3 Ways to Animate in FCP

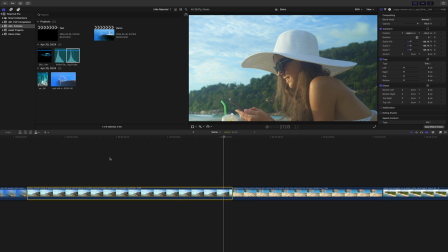[4:05]
You can add as many keyframes as you need to your clip for simple or complex animations. One thing you do need to keep in mind is while keyframing the position parameter allows you to choose between smooth and linear keyframes, the scale parameter does not.
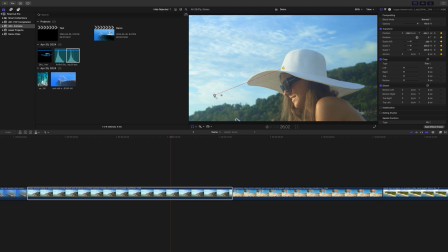[4:19]
So if you keyframe the scale and position of your clip and set the position keyframes to smooth,
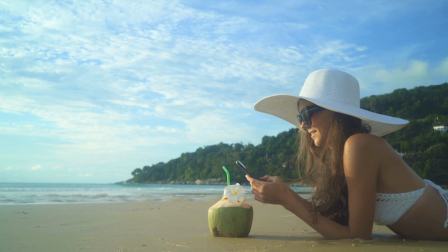[4:24]
since the scale keyframes will always be linear, you get a funky looking animation. The only way to fix this is by setting the position keyframes to linear. I really hope this gets fixed soon. Now, let's use keyframes in the transform parameter to make a camera whip transition.
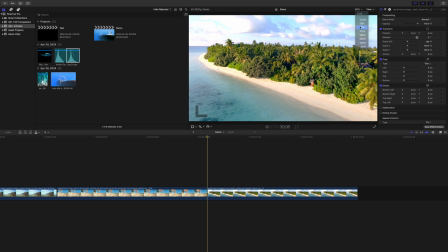[4:39]
Zoom out on your viewer window so you have a bit of padding and set your playhead at the start of your first clip.
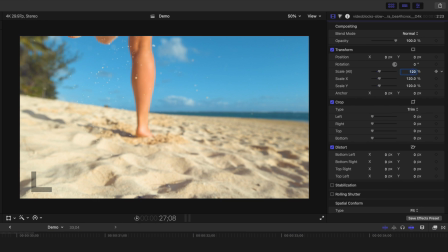[4:45]
Set the scale to about 120%, select the transform tool, and move your clip to the right.
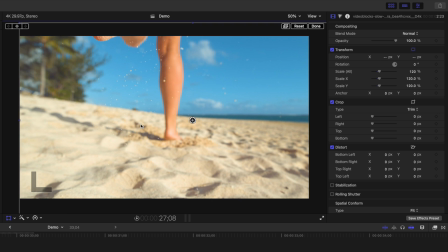[4:51]
We're going to have the camera whip from right to left. Add a keyframe here.
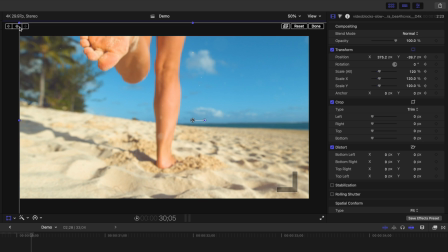[4:55]
Move your playhead to the last frame of your first clip and move your clip all the way to the left.
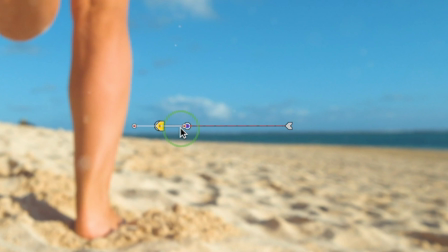[5:01]
Hold down the Command key, grab the Bezier handle of your second keyframe, and drag it all the way over to your first keyframe.
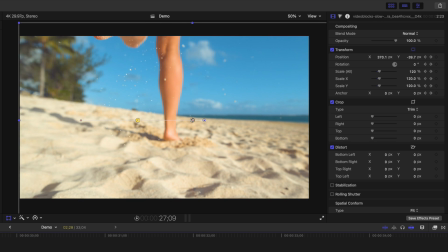[5:08]
What this will do is make the animation start out really slow and exponentially speed it up at the end.
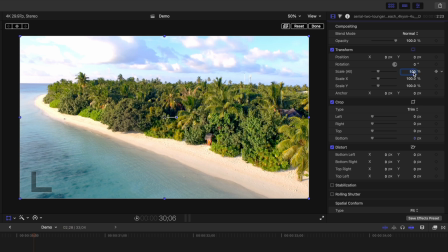[5:16]
Repeat the same steps for your second clip. Bring the scale up to 120% and keyframe moving in the same direction for continuity.
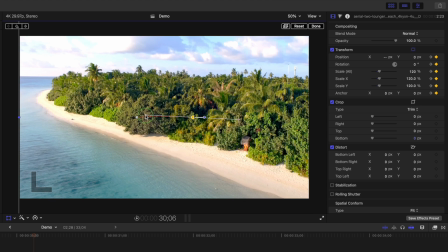[5:24]
This time, drag out the Bezier handle of the starting keyframe to have the whip at the start of this clip.
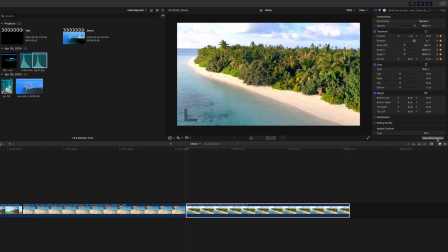[5:30]
To sell this effect, let's add some motion blur to our clips.
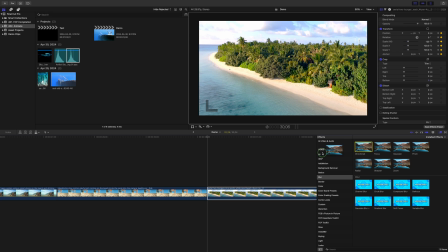[5:33]
Go to your effects browser, select the blurs category, and add the directional blur effect to both clips.
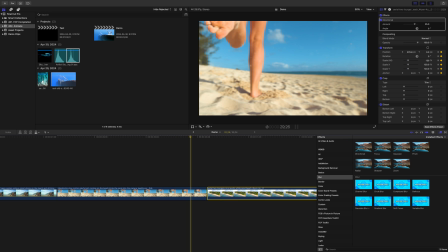[5:40]
Move your playhead about 10 frames before the cut, set the blur amount down to 0, and add a keyframe to the amount slider.
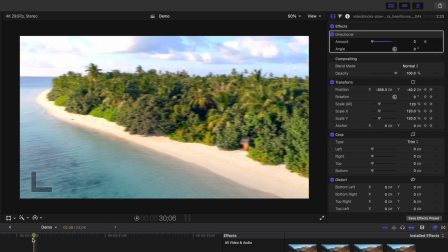[5:47]
Move to the last frame of this clip, and bring the amount up to about 100.
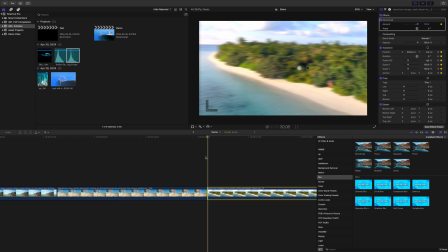[5:53]
Reverse these steps for the following clip, and add some sound effects for this cool camera whip transition. If you enjoyed this video and want to learn more about keyframing in Final Cut Pro, watch this video right here. Thanks for watching, and I'll see you in the next one.